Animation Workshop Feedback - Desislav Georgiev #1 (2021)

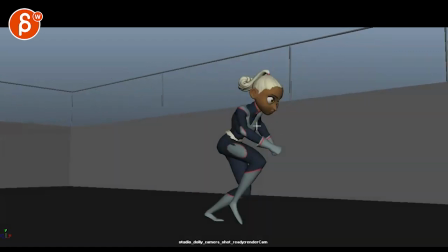(4:10)
So it's not just bam and then go a cycle going forward, which is more what I'm feeling here.
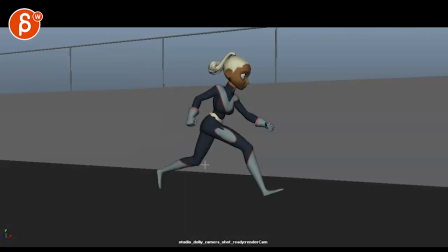(4:15)
Once you're here, I think this gets a bit repetitive. If you had something where she would have to go suddenly lower, jump over a little thing or dodge something that swings by or something of more interest.
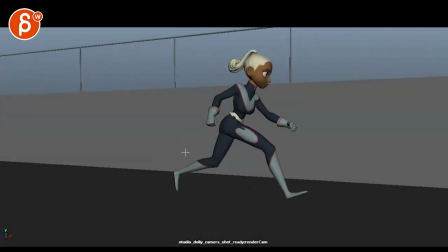(4:32)
To me, it feels like you can go into and go. Like on this frame, it would already be here. Like this would be happening way earlier and cutting that section out.
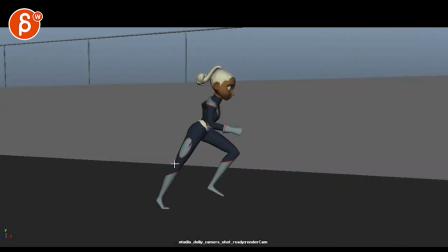(4:44)
I know that's a very destructive note, but just personally, it's already long and I feel like there's not that much happening here.
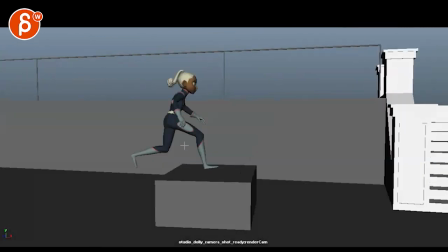(4:49)
Then for something that's this far, again, I would go into like a much deeper anticipation
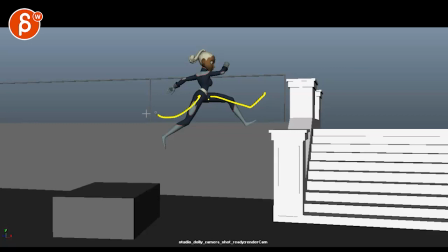(4:55)
into like really like stretching out maybe legs a bit more and really pushing that.
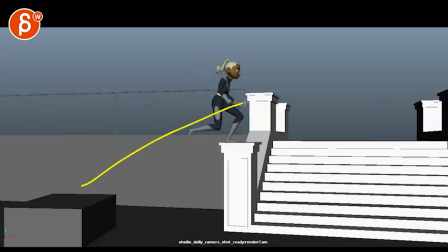(5:01)
And then you can It's okay because you're going up. She doesn't have to have a huge compression there.
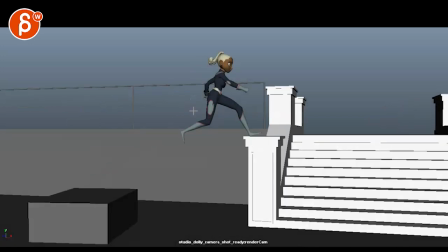(5:08)
But even then, it just feels like she's always
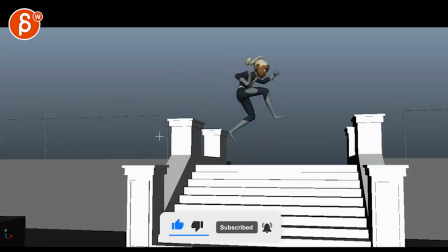(5:13)
straight, straight, straight into this. And I feel like through all of this, we could have changes in her upper body.
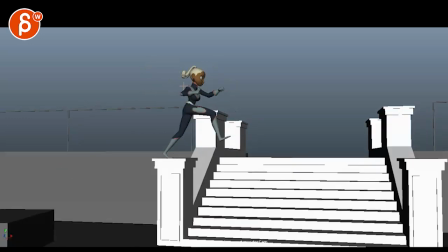(5:22)
Maybe not, you know, not like she's dragging that far, but just a bit more contrast.
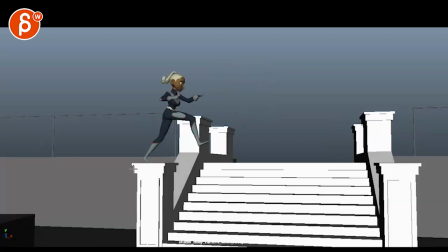(5:28)
And again, not that much information through there, but definitely going through a squash.
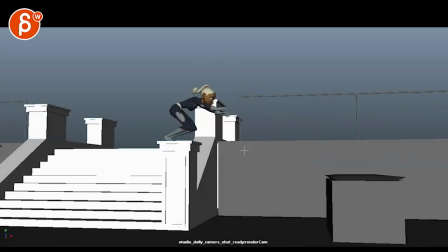(5:33)
Compression here is great. I do like this pose though. And then she feels a bit timid.
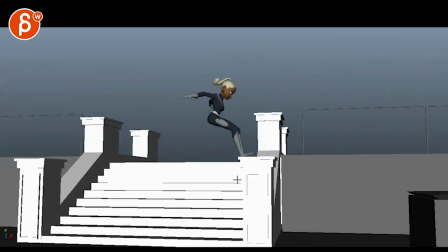(5:39)
Like there's so much energy and distance she covers. That's what it feels like.
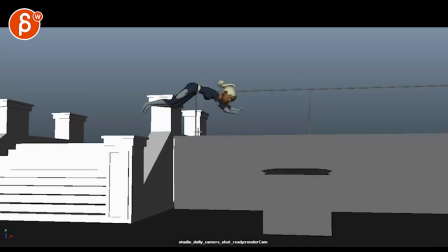(5:45)
Like she almost like, ah, oh, I'm going to miss it. Ah, it's mostly also because you're staying in your bent legs.
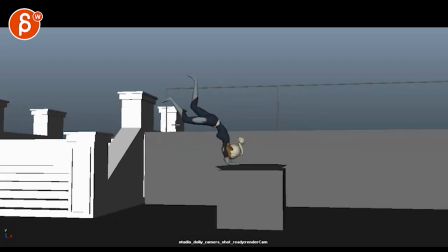(5:52)
You won't have a full extension on that. Like everything feels kind of like she's super hesitating.
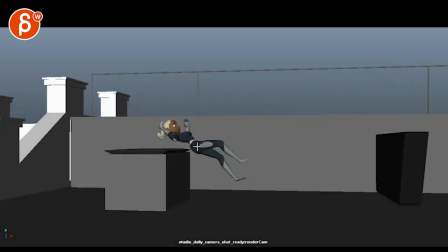(5:57)
So a straighter out into that is going to help. And even this feels a bit soft and that.
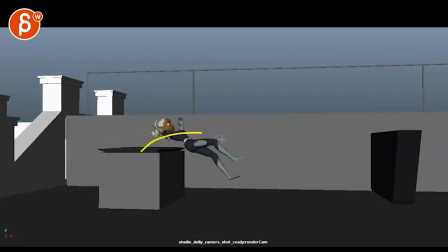(6:06)
It's kind of slow, so this section could kind of speed up a bit.
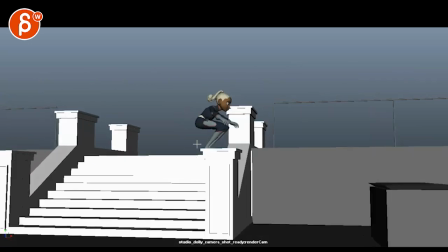(6:11)
It's almost like you can have a little bit of a pause compression, which you have, maybe a bit lower, then go a bit further.
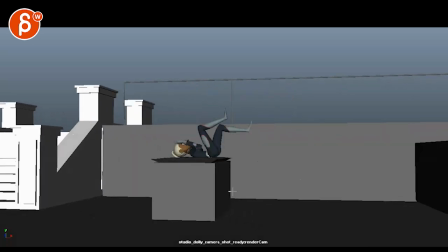(6:18)
You might have to move this out into that.
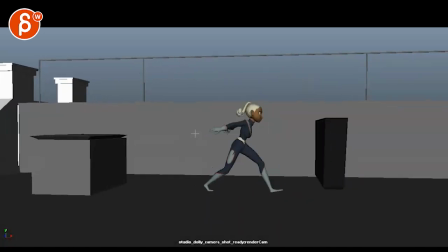(6:24)
And then this seems weird. Like here, she gets ready. I almost feel like, okay, she's going for something really huge, but then not really.
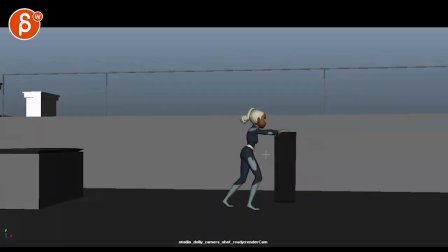(6:31)
Then she gets onto this. What is she doing?
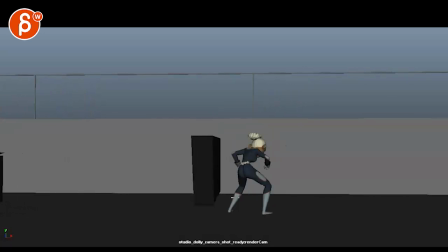(6:33)
She's holding on sideways to do backflip into that, into another turn, and then it goes back into almost a cycle.
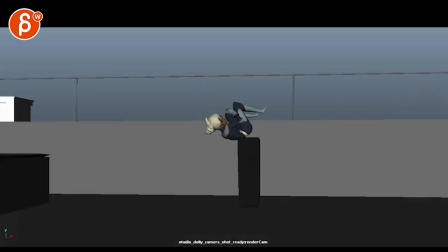(6:41)
Bloop, bloop, bloop, bloop. So, but that's very subjective.
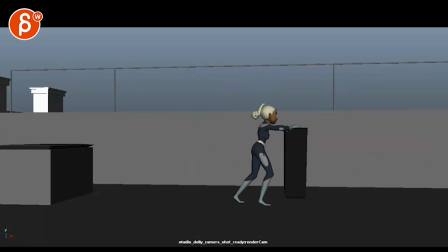(6:44)
I'm not sure if you need this, because I'm also looking at it in terms of, let's pretend this is on your reel.
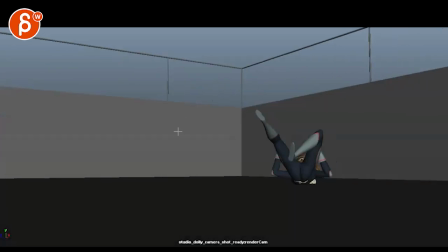(6:50)
Like, what are you showing? Okay, we got a jump and like a long drop for compression, which goes into a roll.
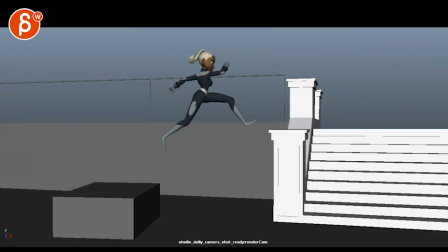(6:58)
That's cool. I like it. But we have a jump, we have a jump, we have a jump, we have a roll.
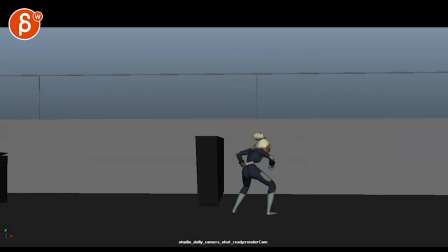(7:04)
And they have another jump. You have a lot of jumps. So I know that this is now a very destructive note.
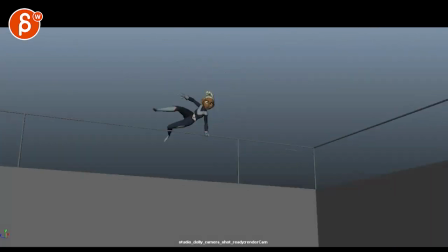(7:10)
But I would look at what are different things you can show off in your mechanics.
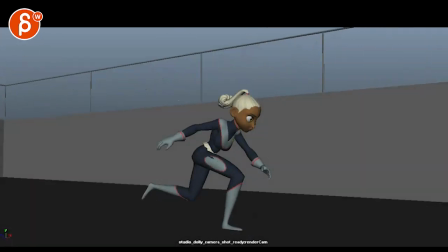(7:16)
Because right now with this, you end it early.
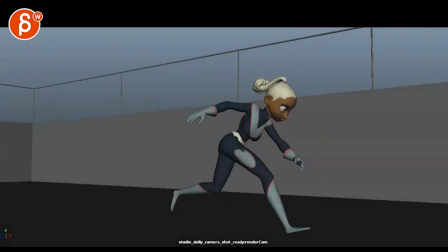(7:22)
You already have a jump, land, compression, roll, run, bam. That's it. That's all you need in your shot.
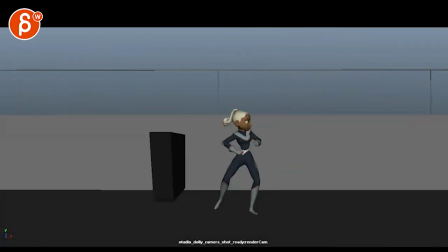(7:28)
After that, it just gets a bit repetitive. To be honest, that's just, again, it's very subjective, very destructive too, because you would have to change things.
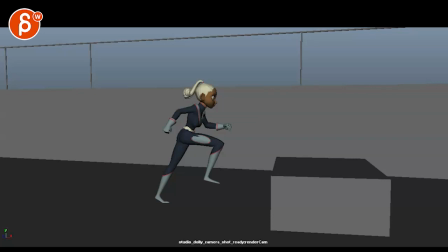(7:37)
That being said, let's pretend you are open to that. Then it would be something, all right, well, what else could we do in terms of mechanics?
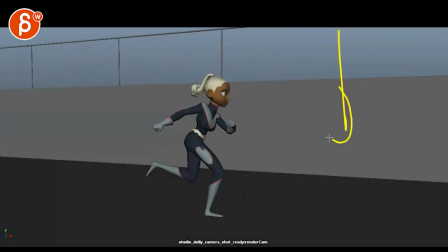(7:43)
Maybe now there is a hole and then there's a cord and she has to jump and then she holds on and swings with this.
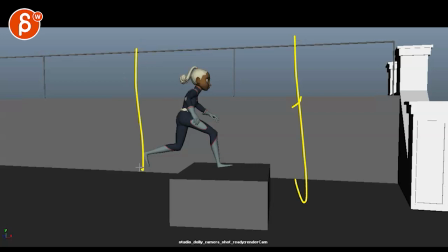(7:52)
Maybe there's another one here and she has to swing. She holds on to it with one arm. The other arm reaches for the next one.
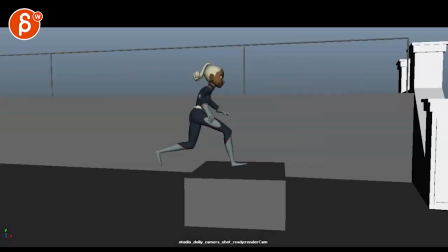(7:59)
For like a different type of mechanics, and then that one maybe not have two, but like holding on to a rope and swinging would be interesting new kind of mechanics.
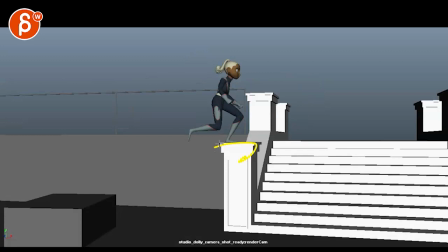(8:08)
And maybe once you land, it's not this, but it's more like an edge that has a slide.